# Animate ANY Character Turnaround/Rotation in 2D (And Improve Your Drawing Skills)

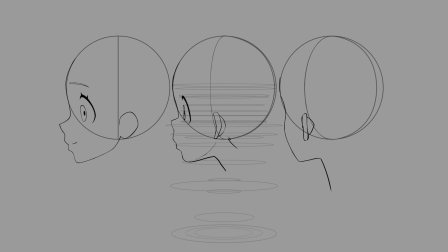(8:10)
Always use your main poses as a peg and reference from them, but realize you are not going to get every single drawing perfect from the start. The more you acknowledge what looks wrong and what looks right intuitively, your brain starts gaining the ability to portray these volumes on any view you can imagine.
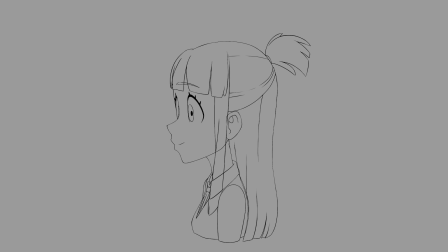(8:28)
It's something that I cannot put in words, and I hope you can experience. I can use layer masks to hide parts of the face.
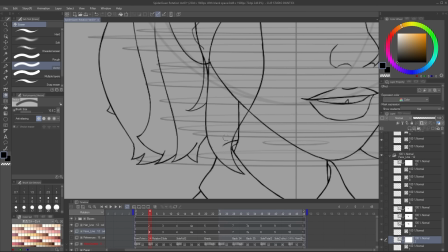(8:36)
For example, the features I don't want to see when I flip the drawing, because the hair bangs will cover them, but I do not want to erase them completely in case I need to reference them later.
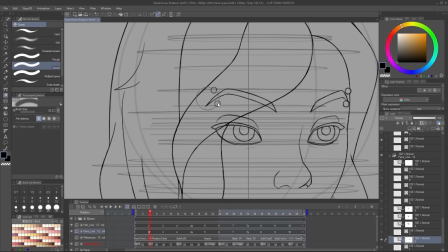(8:45)
For that, we just click on the layer mask button and erase.
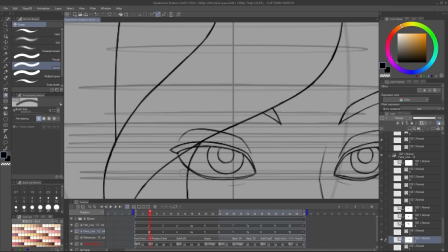(8:50)
We can always go back and paint like we were painting with the normal brush, and it will bring back that information that we masked out.
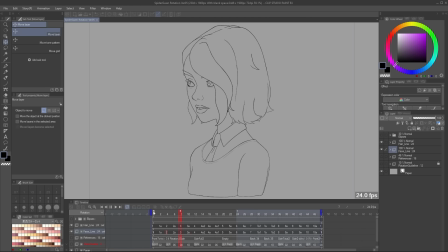(8:57)
Once we're happy with the drawing, we can move on to coloring. For this, I'll use the fill tool.
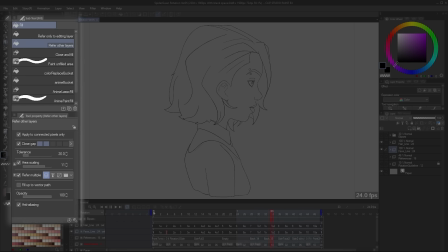(9:03)
Here are my recommended settings, and just fill in the colors into an animation folder.
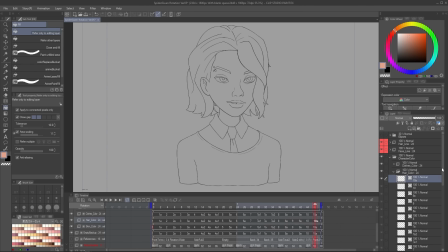(9:08)
I will first create a blank folder with all the frames that I can keep duplicating. Remember, when using the fill tool, you can only use it in raster layers and not vector layers in Clip Studio. Most people like filling all the colors into a single folder, but I personally like separating different pieces.
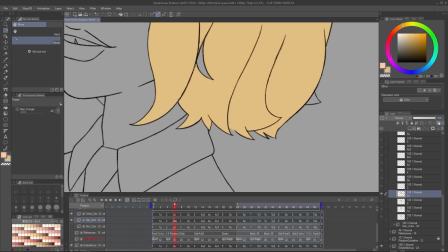(9:24)
For example, have one folder just for the skin and another one just for the hair. This allows me to have control.
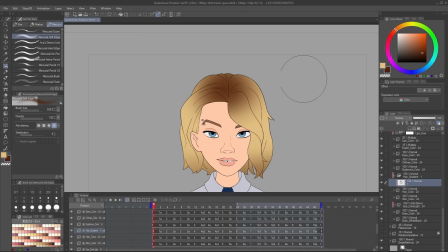(9:31)
For example, what if later down the line I want to add a gradient to the hair which darkens the roots, like the actual character has?
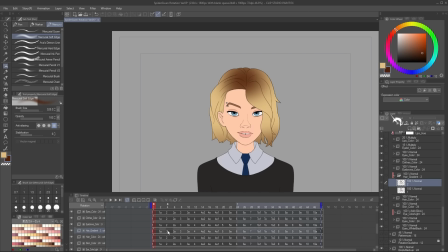(9:39)
Just make another animation folder and use the clip to the layer below button and paint a single frame of that hair.
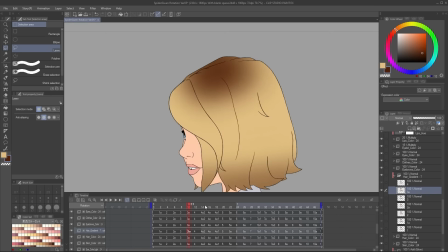(9:46)
Then I will keep duplicating this drawing and move it around, and I can distort it using the Ctrl-T function, which is our transform tool.
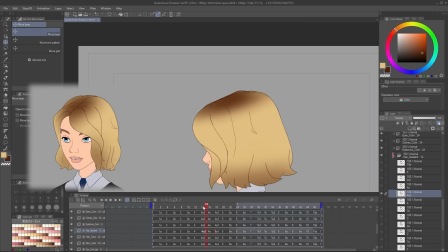(9:55)
I do this way and not painting every frame because you'll end up with a lot of vibration in the shading,
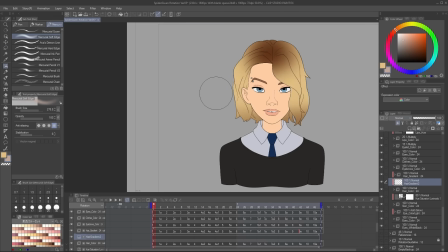(10:01)
because it's impossible to match them by eyeballing it. I can also use the clip to the layer below function to clip a second brighter layer of the hair.
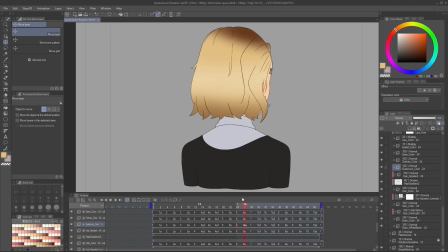(10:09)
For this I'm using blending modes like multiply for the shadows and add glow for the highlights.
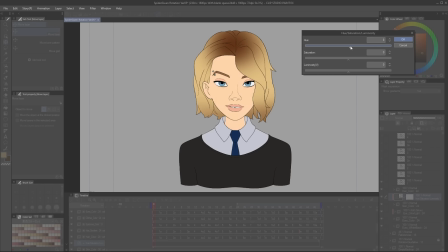(10:15)
What if down the line I want to change the color of the skin to better match the palette? Then I can just add a correction layer and clip it to the layer below.
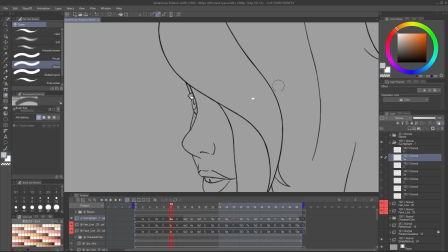(10:23)
I also like adding gradients to her eyes and a tiny little speck as an eye highlight in another animation folder, which makes her feel so much more alive.
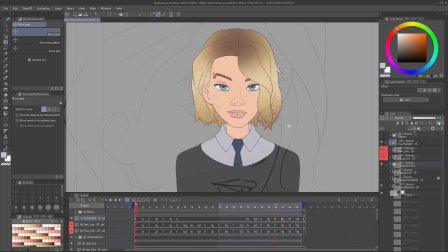(10:32)
In the end, I got rid of the buck teeth. Even though the original character does have them, I thought it was calling too much attention, so I just painted a white dot on top.
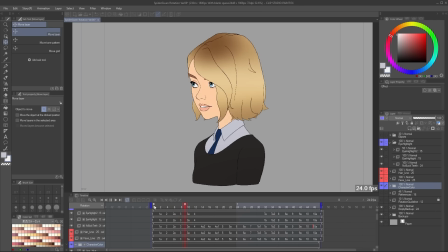(10:41)
And this is my final result for the rotation. Now we can also add a little bit of shading with shadows.
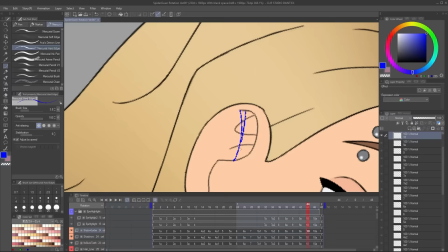(10:47)
For this I will make another animation folder and just draw guidelines with a hard brush of where the lighting should be.
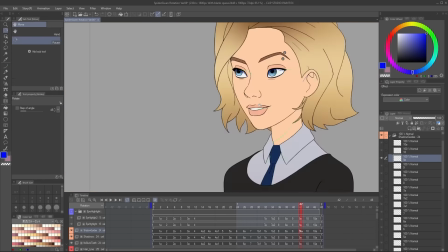(10:54)
Just like we did the rotation, I'll start with the main key drawings, and once they look well,
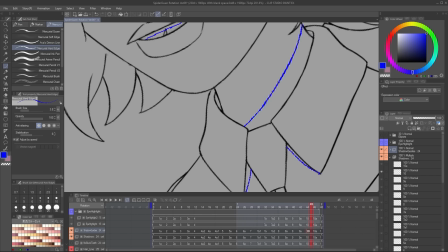(11:00)
then I will start in-betweening these lines so we can avoid any vibration.
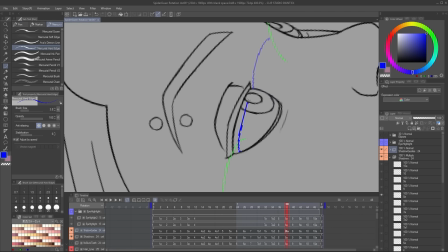(11:04)
Then I just fill in with a reddish color and use the multiply blending mode and lower the opacity a bit so it mixes with the local colors.
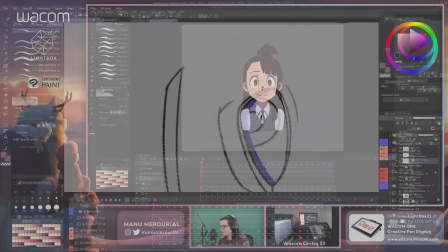(11:13)
Now speaking of shading, I do want to add a little note here. This is something I explained last year in my Lightbox Expo panel, but I think it's important to touch upon,
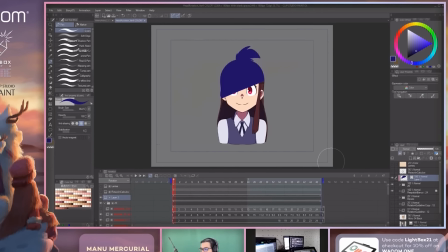(11:21)
which is volume in animation doesn't come from lighting actually, it comes from the animation.
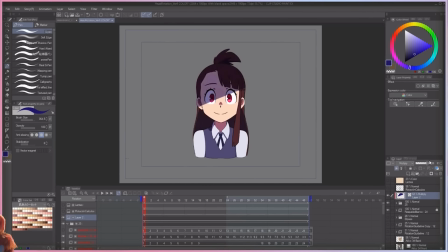(11:28)
And the way I'm gonna prove this to you is by just drawing a straight line on top of Akko with a multiply mode.
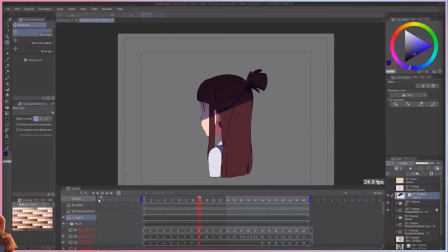(11:34)
Now if I play this animation, you'll see it actually feels like there's a shadow source covering her from some light, even though it's not following her volume at all. And we can use this to our advantage when cel shading for animation and webtoons.
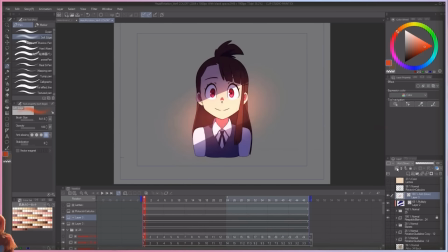(11:49)
This is a fantastic effect which allows us to get complex shading results that look extremely professional
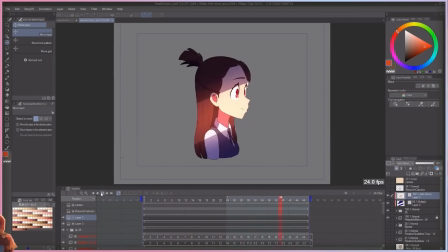(11:55)
without having to actually go in and for each frame think of how the shadow will affect the volume of the character.
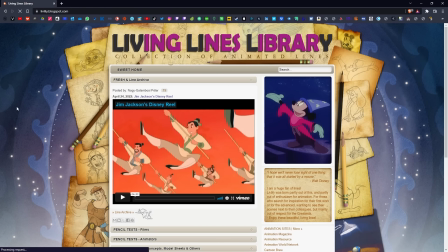(12:02)
Now let's talk about where to find the character model sheets. The first place I recommend to look for model sheets is the Living Lines library,
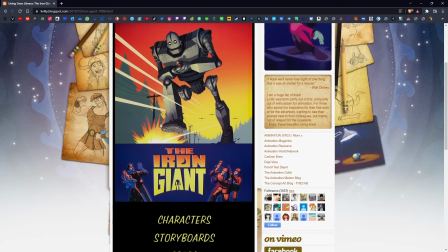(12:10)
which has a lot of Western cartoons, and you just have to go through the options to get into the model sheets.
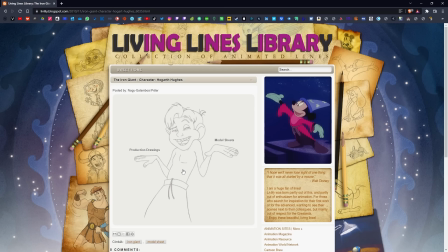(12:16)
This is an example of how to find Hogarth from the Iron Giant.